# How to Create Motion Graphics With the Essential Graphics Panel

I was going to go shoot a film today, but it got rained out, so instead we're going to do a tutorial on how you can do motion graphics titles like this.
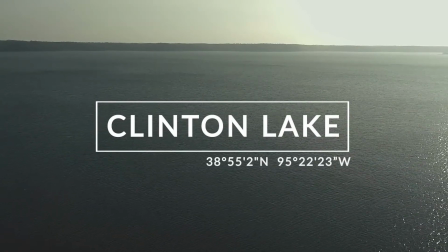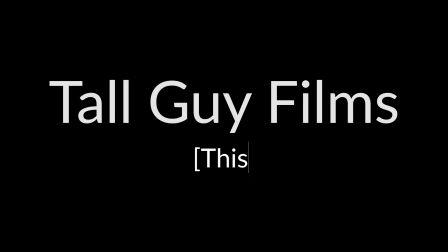So motion graphics and titling is a pretty big thing these days, and how you do titles can have a big difference on how people perceive your videos, how they see the quality, how they see the theme of your videos. So it's really important to have really good titles, not only titles that look interesting, but that fit the mood and the theme of your videos. So I created the title that I showed you before the intro as an intro to use in several videos for the outdoors that I'm going to be doing.
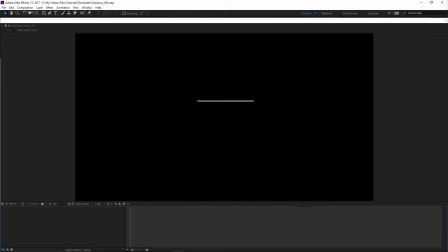50s
So if we look at the text right here, and I can just, I have my After Effects composition right here, I can just play it back and show it to you. There's really three things I wanted to get across. First, I want to have a place where I can put the title of whatever it is I'm looking at.
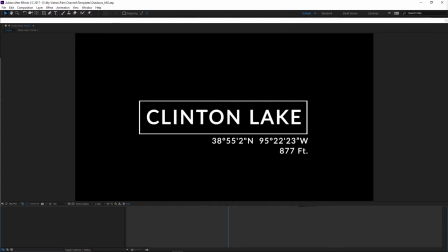66s
In this case, I did it with a box to kind of highlight it, and I didn't do anything solid behind it because I wanted you to be able to see what was behind the title. That way, it wasn't covering up anything. And then I added the latitude
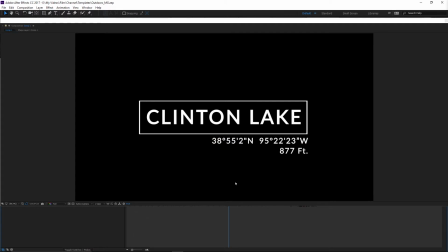84s
and longitude coordinates and then the altitude because it's a video about the outdoors. In specific, it'll be used for several mountains that I'm going to be doing videos on climbing. so having that type of information kind of adds to the outdoors feel and the altitude having that is a nice reference since altitude is the pretty common way to gauge mountains so anyway i have the entire
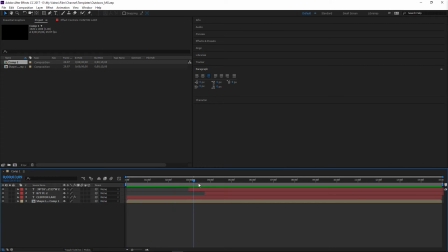109s
composition right here and i'll go over and show you my layers right here it's pretty easy it's only four layers it's mostly just figuring out how to animate it so anyway i'm going to go ahead and I'm going to create a new composition I just did this in 1080p it's text so if you use the essential graphics panel which I'll show you how to use at the end of this video even if you scale it up to something ridiculous like 8k it'll still look just as good because it's vectors not
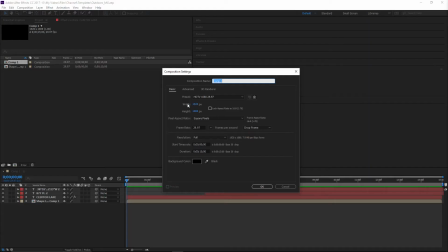140s
actual image so anyway I'll just create a new 1080p timeline
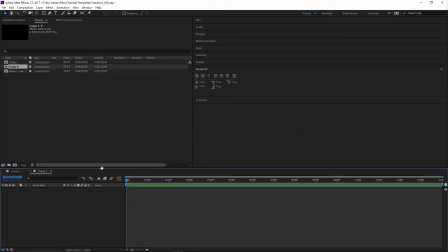145s
since that's easy to work with so now the first thing I'm going to do is I'm going to go ahead and I'm going to create my text so I can do that by selecting my text
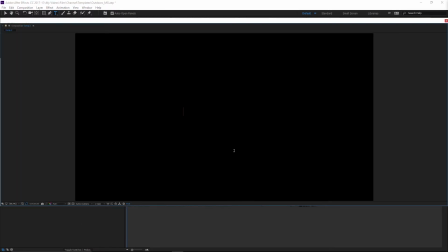155s
tool and I'll go over here and we'll just make this say default name and that's just gonna
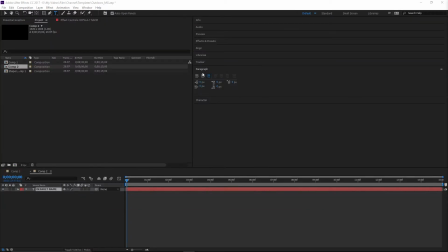164s
be my text now in my paragraph panel over here I'm just gonna center that and then I'm gonna have to scale this up now the font I'm using which I can select in character is Leto, and I'm using the medium. I really like the Leto font. It's very similar to Helvetica in that it's a very clean, modern font, but it has a little bit more curve and a little bit more character to it, you might say. So I kind of like it. It's a pretty unique font, and I think it works really well for motion graphics, so I like to use it a lot.
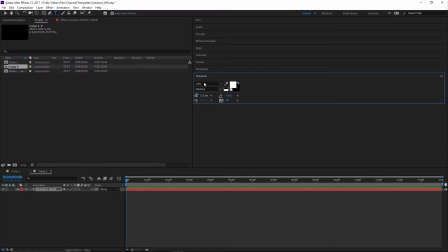193s
Now for size, I'm going to put in 125. That's a nice, decent size.